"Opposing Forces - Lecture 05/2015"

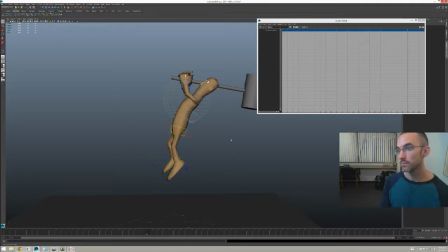1493s
And then here's the
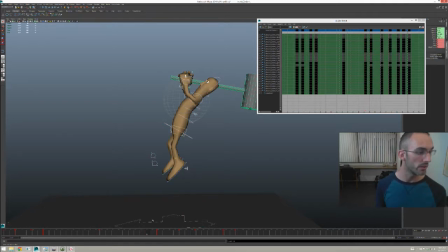1497s
pivotal moment, and this is where you need to start thinking. This is the moment of anticipation.
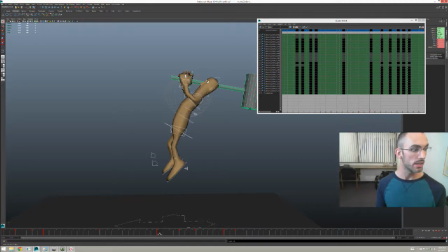1510s
Okay, anticipating the, as you can see the sphere right here.
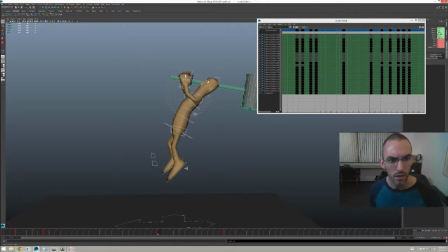1517s
I know it's light colored. Maybe I should template it instead. Reference.
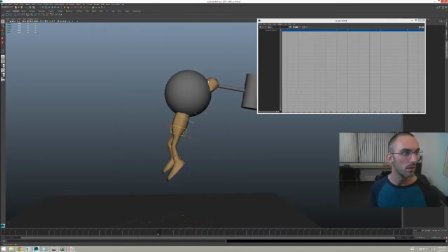1522s
No, that's not going to work. Let's just keep it templated.
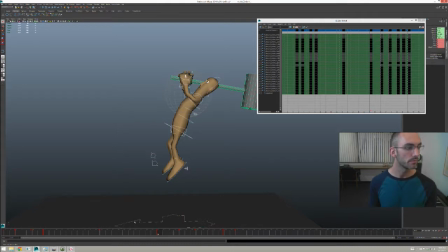1528s
Okay, so this is the key moment here, because on this frame we need to, what I want is this, it's almost as if he's in such, God, look at that, out of focus again. It's almost as if he is in such control of his body that he is able he's in such control of his body that he's able to almost will himself to like rise even further, because anticipation is thought, right? So if you can, just by thinking about it, be in air and then rise a little bit more to get some more power for that slam, well then this is an extremely deliberate moment,
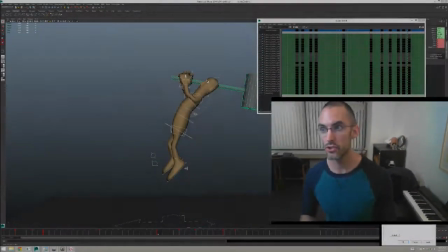1591s
isn't it? Okay, and I've shown that in many lectures before.
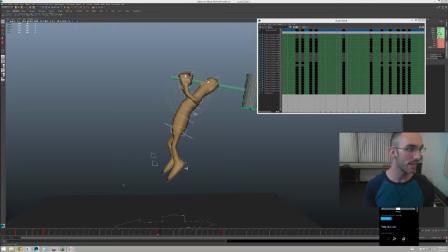1597s
But here's the thing: if he's going to be slamming this hammer down, but his body is going up, opposing that force, then we need to make it so that the hammer takes over as the main force.
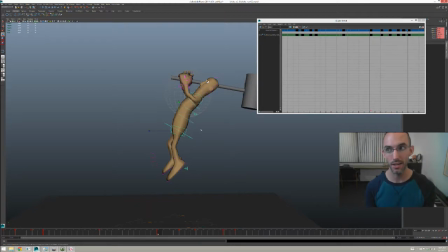1613s
Now, how do we do that? Within this anticipation, the hammer needs a bigger pose change. So let's do that. Let's check. Let's do that and see what happens. So he was here before, and he's going to rise up just a little bit more.
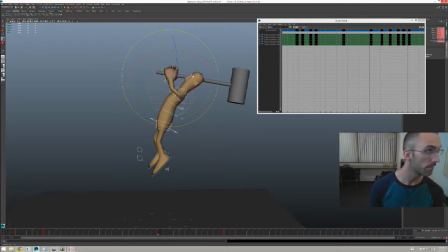1632s
Maybe crank it out.
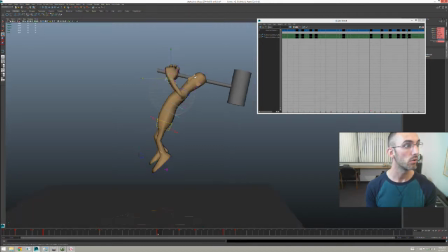1636s
But then this, oh buddy, this is going to go all the way back there. Now I know things are getting a little bit messed up.
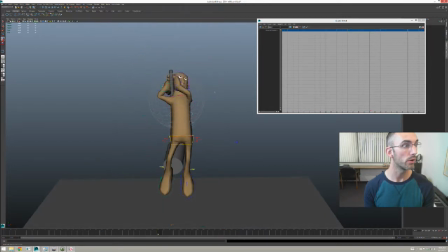1656s
Don't worry about that.
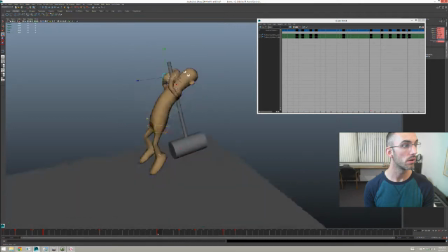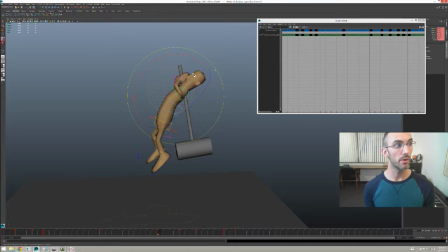1662s
And a little bit of support in his pose.
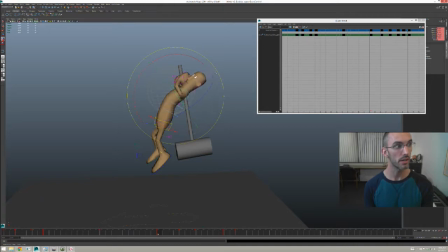1666s
So he just rose up a little bit, a tiny little bit of support in his posing, just a hair, to acknowledge and sort of honor the handoff of that motion.
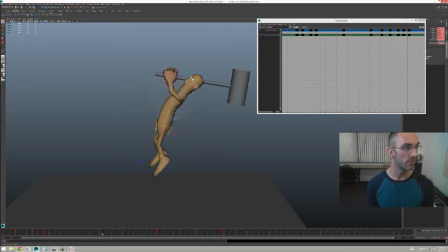1682s
Okay? So he was here before. So as he rose up, and then this moment where it's a huge pose change on the hammer, because the hammer is going to come all the way back down.
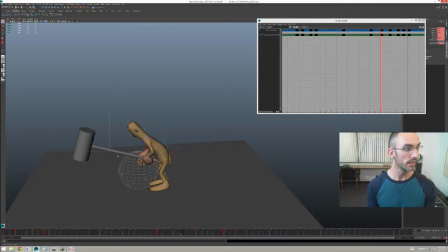1700s
Okay? Let me do this pose.
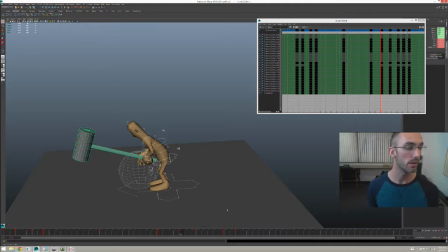1704s
Let me finish the poses on this part before we look at what the effect has been.
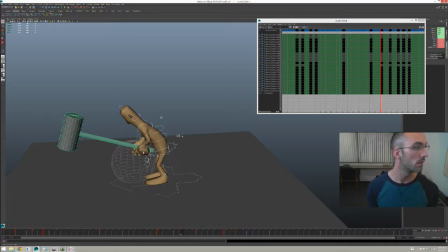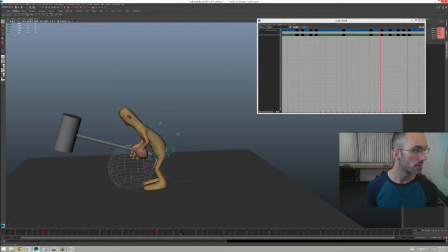1732s
Okay, it's going to be crazy.